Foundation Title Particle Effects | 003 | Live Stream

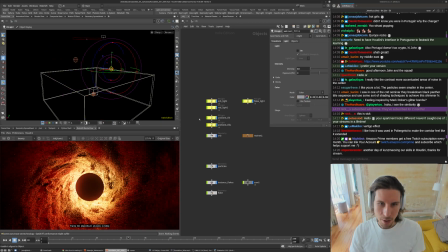And then these ambient ones, I can turn them on.
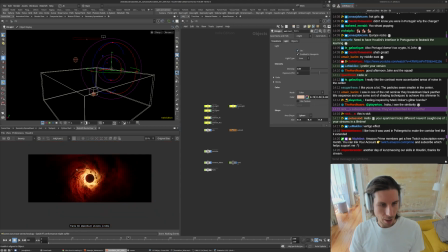These were just at the left and right side of the frame to give a little bit more interest or just like color variation and stuff like that.
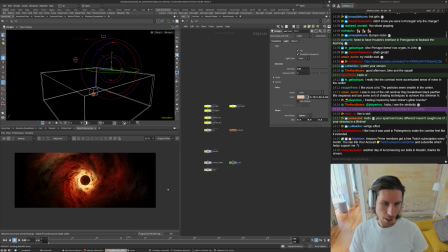So right here, just a hint of shaping and stuff like that. I didn't want it to detract too much. Like just keep the eye in the middle of the frame, but I still wanted to show off a little bit of the particles, because like without that,
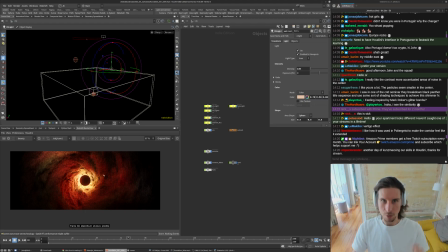everything was just super tight, super square. You just lose the detail or even the motion of what's happening out there. So that's all those lights. And then the other one here is this flake light. And I was using these objects and everything I mentioned earlier.
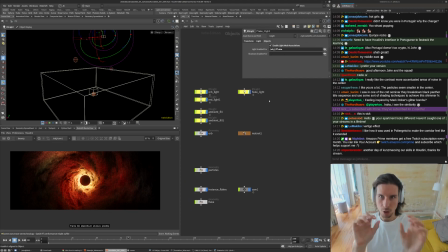I was like optimizing and soloing lights, or like turning on and off reflections. So that was a super important part of optimizing the render, just getting the super like art directed look, I guess.
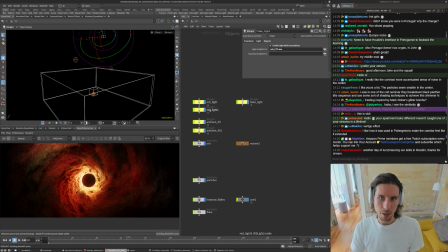It also helps minimize like flickering or
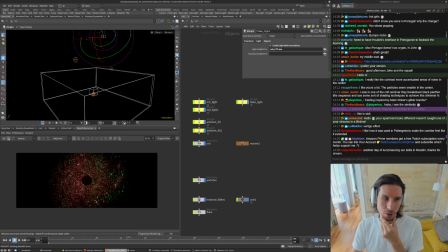anything like that in your final render.
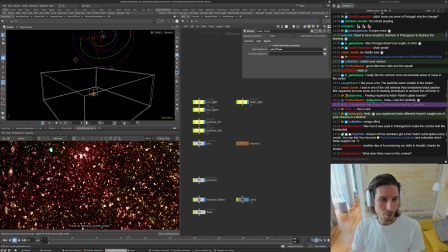So if you do have like shadows turned on, these might occlude other ones, and then things just get even poppier or even more like dancing or something like that. So flake in this context,
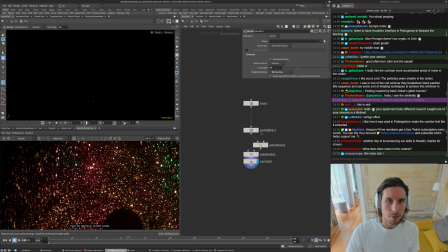I basically instanced a shape here onto a percentage of the particles. Just a basic kind of like a flake of metal.
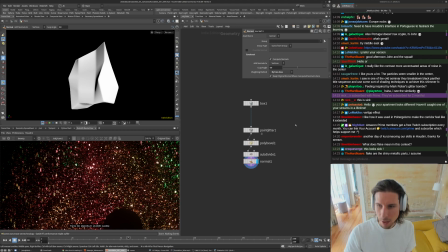Yeah, like if you scraped some metallic flakes or something like that, like sparkles or anything like that.
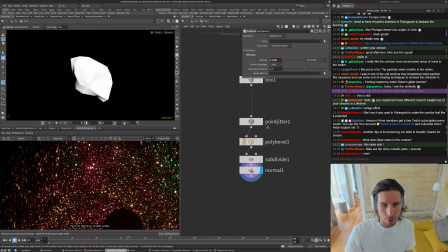So yeah, I was just doing a bevel and subdividing. So like just trying to get some interesting looking reflections, and then this same shape is just instanced across a percentage of the particles down here.
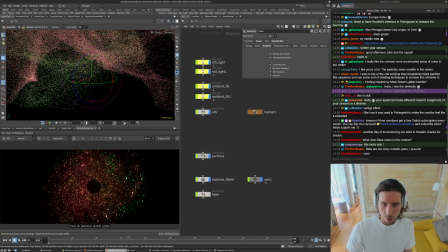And they're rotating over time. So this stream, the node stream down here, I'm just grabbing a percentage of the particles.
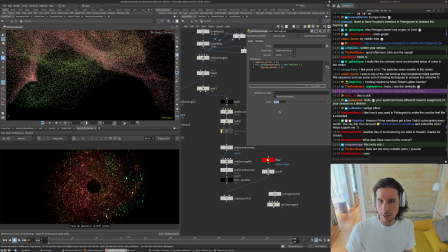It's like basically saying delete 97% of the particles, and making them start with a random orientation, and over time they're spinning.
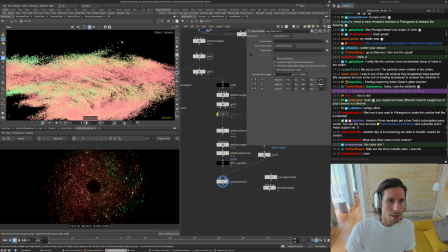So this is visualizing the axes or whatever of them.
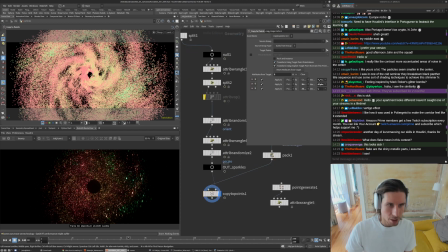You could turn off color maybe. I don't know, it still might be a little confusing to look at.
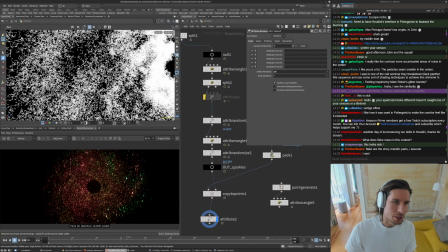But just over time, these are slowly tumbling or rotating or stuff like that.
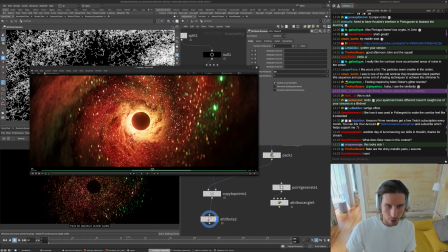And then that's what's giving these the flicker. So the speed of your like rotation, they'll happen to point towards the light at certain times or not.
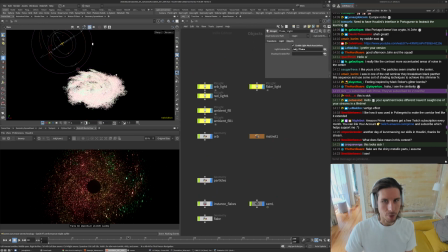So just look at things in 3D. We have the flake light that's just hitting things from a glancing angle. If you think about this,
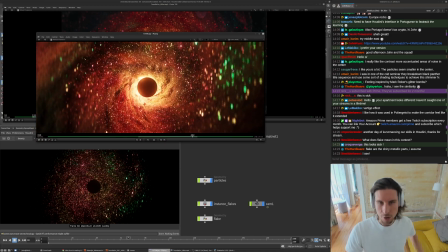it's very similar to also just using like a sine wave or animating the intensity of things.
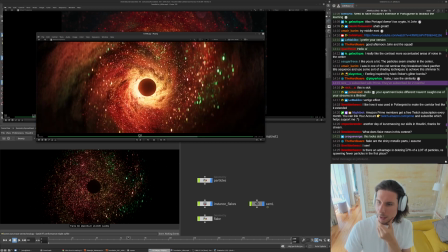Is there an advantage in deleting 97% of a lot of particles? So it gives you a little bit more control because you don't need to keep re-simulating to add more. So I prefer to have more than I need at the start.
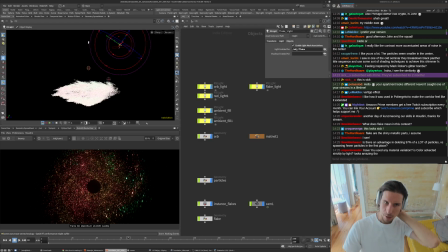So that was my theory.